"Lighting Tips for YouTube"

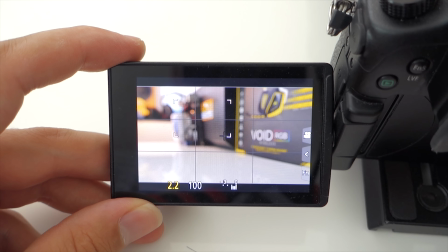[7:54]
So I keep it at 200 and I use my aperture and my shutter speed to adjust
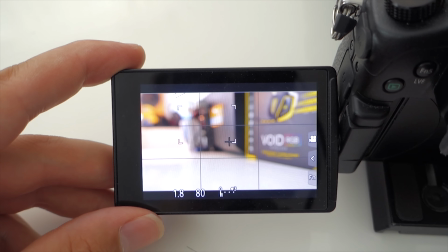[7:59]
based on a lighting scenario And because I have the lighting in my studio,
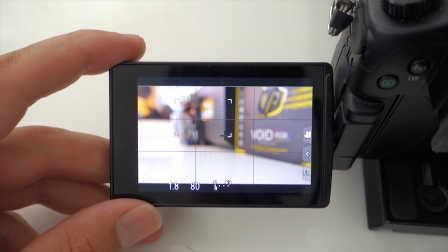[8:04]
I don't really need to pump the ISO higher Unless I'm, you know, in a specific special environment or so But this is it,
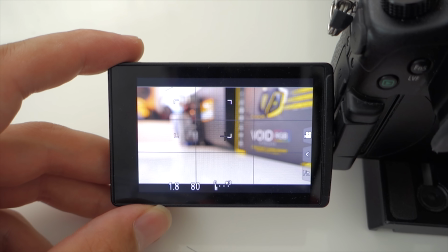[8:12]
aperture at f1.8 and shutter speed at 1 over 80s One of the things about reviewing cases though Is that I have a reference system that I put inside all cases that is pretty much an identical system but that means i have to disassemble it from the previous case review for
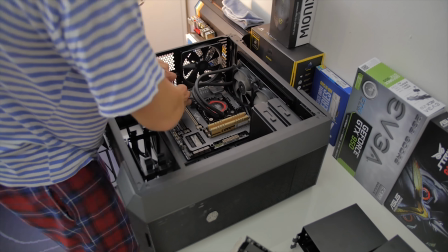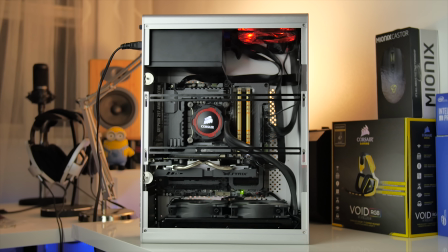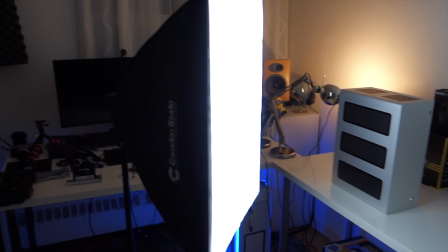[8:44]
this particular example i have only one softbox firing off on
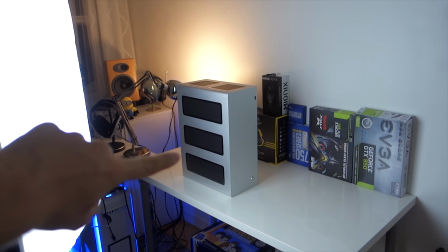[8:48]
this type of corner not really directing directly at the object which is this
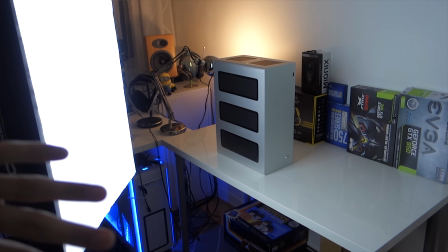[8:53]
case here but slightly off it so that i get this sort of edge light
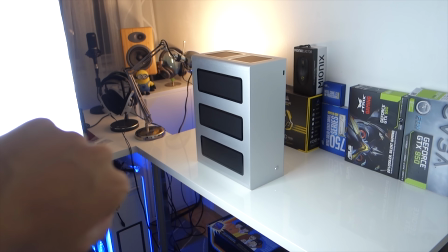[8:57]
and you can actually see it here and it's a good representation of what the
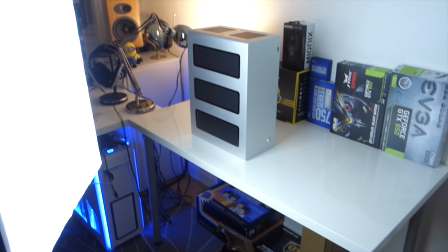[9:02]
GH4 will finally show like and I'll have the shots on screen so you can see what I'm talking about in terms of separating the object
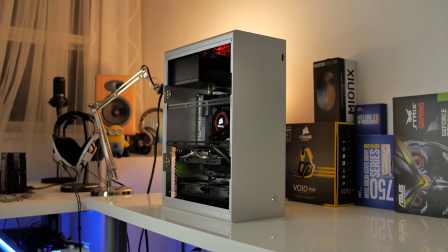[9:10]
That is lit up by a different type of source of light in terms of color temperature
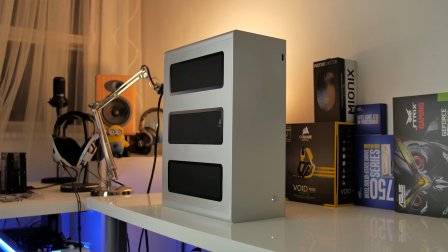[9:15]
And my ambient orange light that is positioned right behind there. So thank you so much for watching I hope you enjoyed this behind the scenes episode on lighting a little tips and tricks on how I You know in particular example of setting up lighting for this object behind me But these techniques apply to pretty much anything in terms of trying to separate your object from the background using multiple sources of light using anything that is in your possession to help you achieve
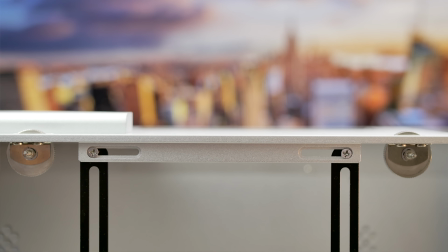[9:45]
A little bit different looks so using your monitor for example Pulling up some colorful image on there and when it's out of focus It looks beautiful having different sources of light in terms of color temperature
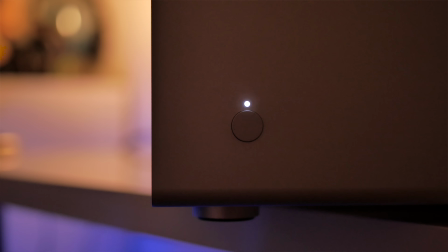[9:56]
and obviously if you can't control the intensity of the light and all these elements that would add to you having the ability to control
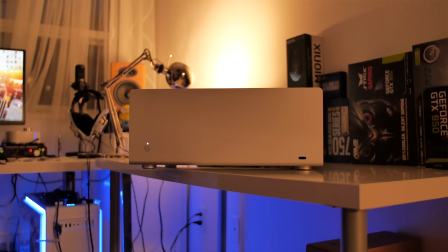[10:05]
the entire scene to your liking perfectly but as in my case
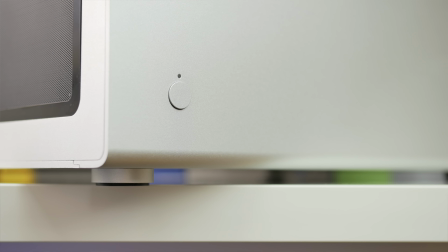[10:10]
as it turns out dark right now I was able to populate the background with beautiful orange warm lighting and then having the softbox to give the object the edge light to sort of finish my shot and finish off with this review so if you enjoyed this content please leave a link please leave a like down below make sure to subscribe and follow and we'll see you in the next one